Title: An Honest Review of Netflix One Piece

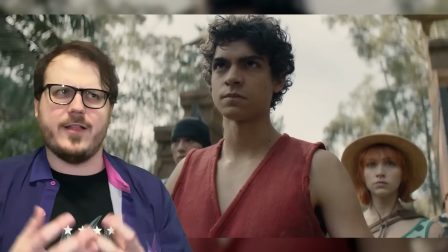It's the kind of acting that makes you want to buy into the fantasy because everyone involved is clearly having so much fun with it.
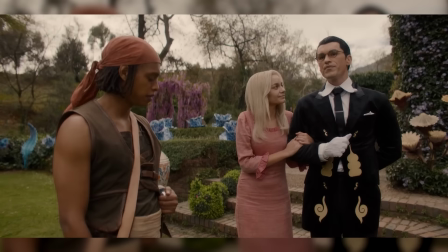The costumes are impressively detailed and generally well made, feeling period authentic despite the intentional anachronism of One Piece's setting.
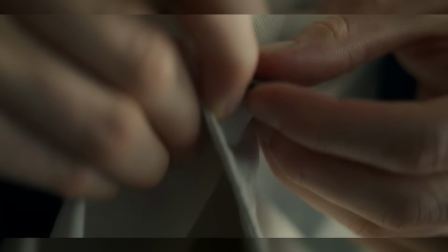But there may be a little too well made, a little too clean,
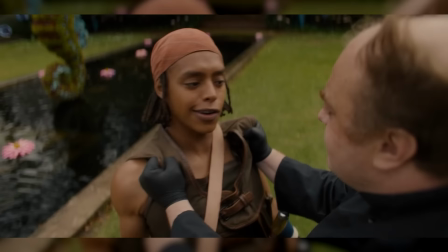colors a little too perfectly curled, you're constantly reminded that what you're looking at are, in fact, costumes.
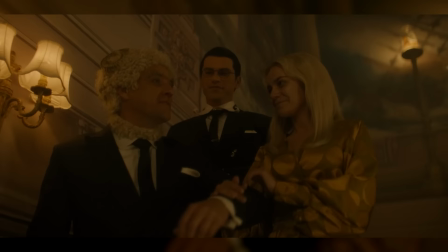Not that you'd ever forget it, with dudes like Moji, Mary, and Captain Nezumi strutting around as their 100% manga-accurate bad selves.
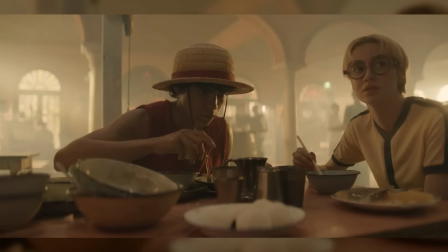The sets, meanwhile, feel authentically cluttered and lived in,
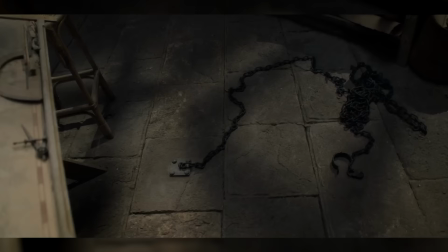props artfully arranged to tell us more about the world and the characters who inhabit it,
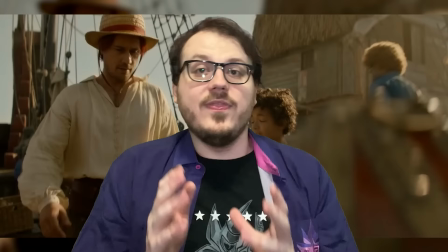with easter eggs foreshadowing and newspaper headlines ripped straight from the wiki timeline hidden throughout.
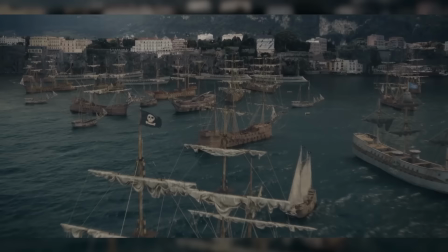This shows production designers deserve a medal for everything they've done to bring One Piece's world to life and fully immerse us in it.
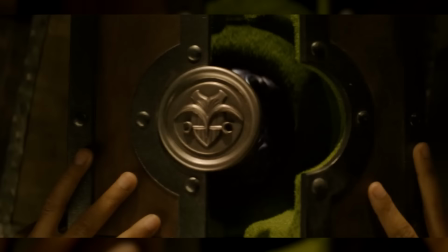But then, perhaps the arrangement's a touch too artful.
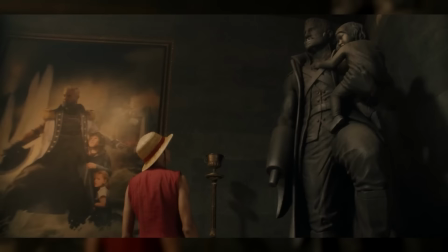The proportions of the environment a wee bit too dramatically satisfying.
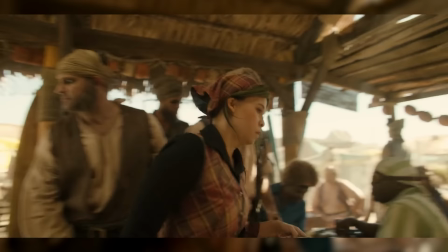The distressing on the wood too noticeably, intentionally aesthetic.
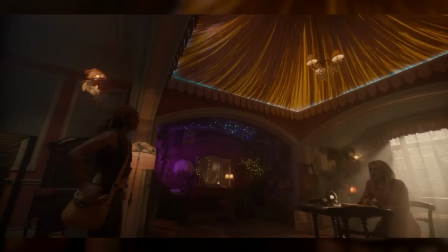As with the costumes, it's impossible to forget that these are handmade sets.
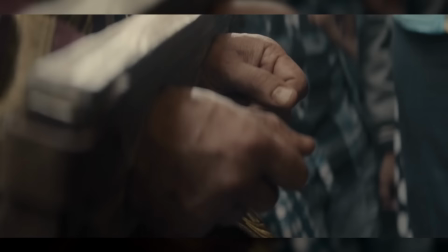Not because they look cheap or fake, but because the care and craftsmanship that's gone into them is simply too impressive to ignore.
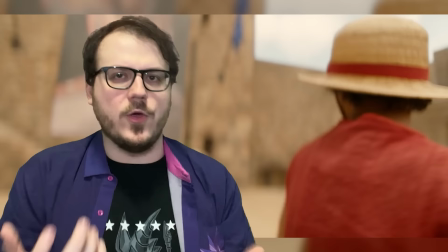Which can still be seen as a flaw if you're coming at One Piece from the realism is king,
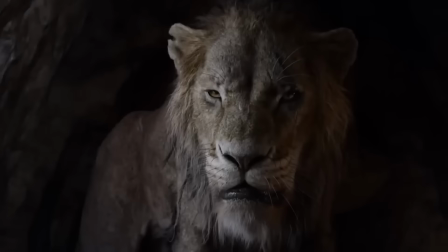good production design needs to be invisible mindset that decided Talking Animal
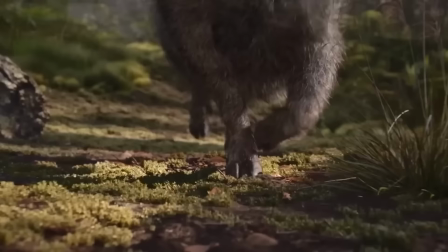Hamlet the Musical's remake had to look like a David Attenborough documentary.
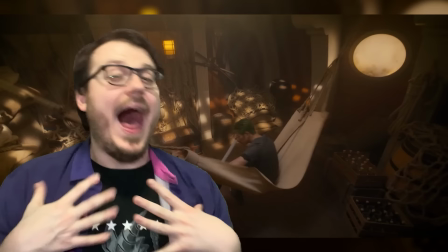But nobody who wants that was ever gonna like any good version of One Piece anyway.
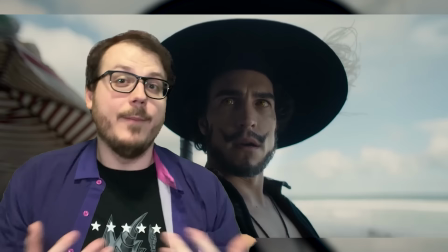I think the aesthetic sweet spot this show finds between Hook, Muppet Treasure Island,
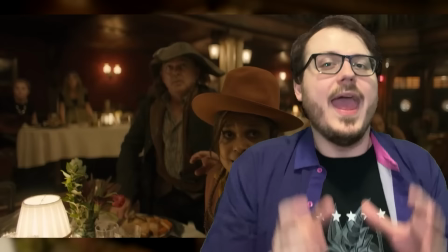Pirates of the Caribbean, and a little bit of Baron Munchausen is a perfect fit for the manga's world.
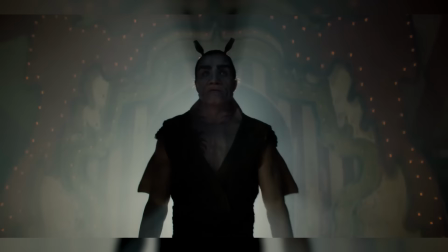I mean, we're talking about a universe where scary pirate ships have heartprint swan themes,
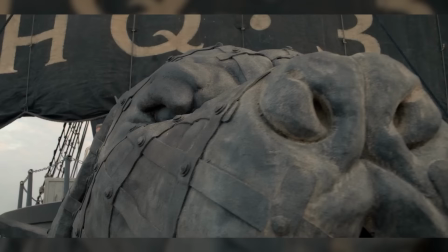sometimes guys are also fish, and all the telephones are snails.
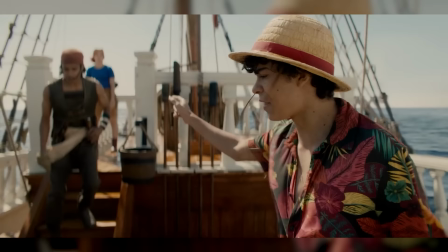And in this cinematic version of that universe, not only are all those ships real-ass ships, but those snails are real-ass muppets.
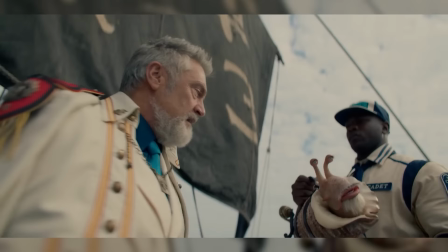I'm sorry. I just… I never dreamed it could be so beautiful.
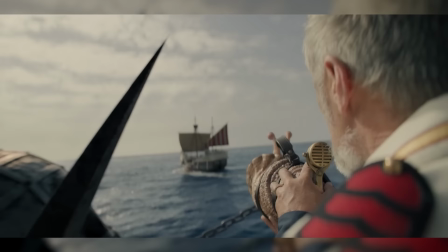Over a year ago now, when I first started pondering the possibility this show might actually be good on the second channel,
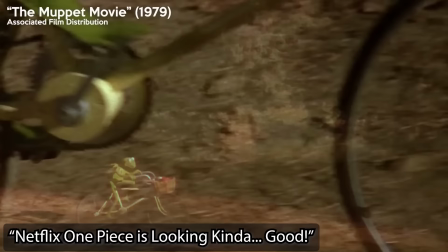I argued that Muppets aren't just the second greatest art form after anime. they're
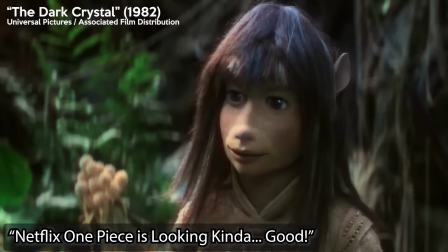also the ideal medium for creating believable live action fantasy critters.
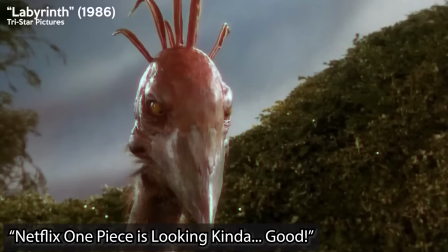The obvious, glaring unreality of puppets being puppets actually helps to keep them on the
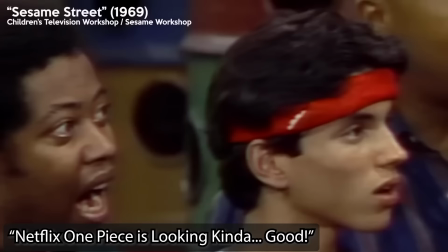safe side of the uncanny valley while paradoxically encouraging greater suspension of disbelief on the part of the audience.
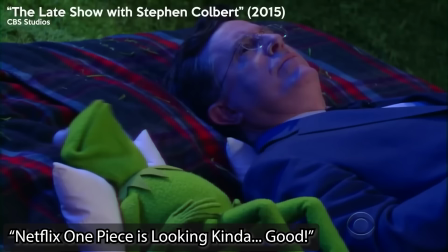Just think about how much easier it is to believe that Kermit the Frog or Elmo is actually
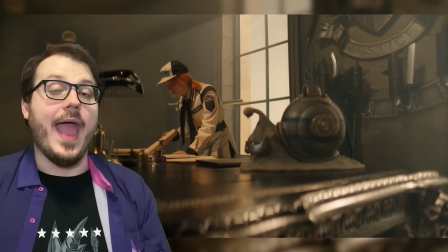talking to a late night talk show host than any CG character they've tried to do that with.
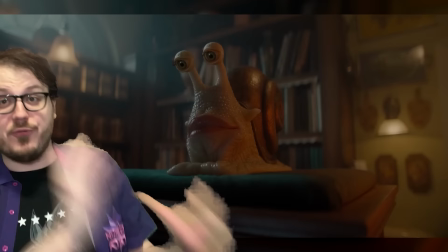And One Piece's snails are proof positive that I was right. This summer, you will believe a man can teleconference on a mollusk.
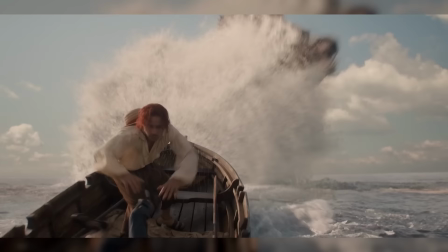Hashtag make Chopper a Muppet. Other critters like the News Coup and Lord of the Coast have been rendered in CGI,
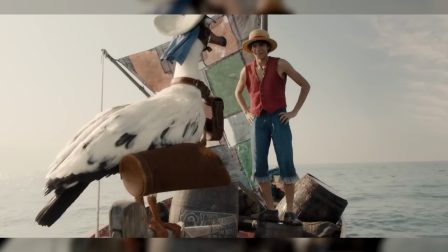but the cartoony, exaggerated proportions under their realistic scales and feathers,
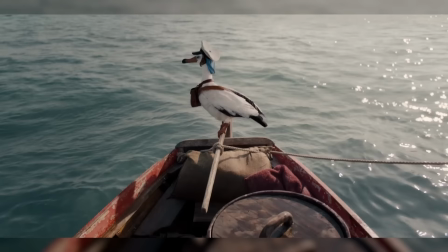like Pokemon and Detective Pikachu, still make them feel right at home within the real fake world of props and sets and costumes.
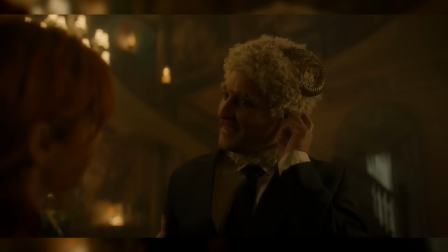By calling so much attention to the artifice of its production, One Piece conditions the viewer to accept that stuff in this world just looks like that.
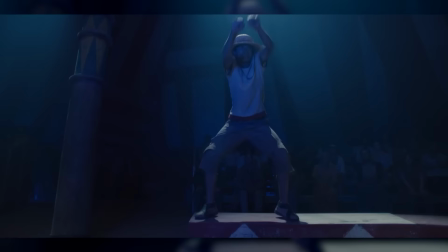So when Buggy's bits start floating a boat and Luffy goes all GUMGUM!
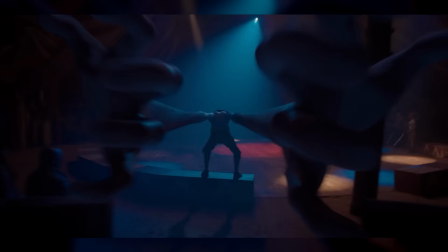BASUKA!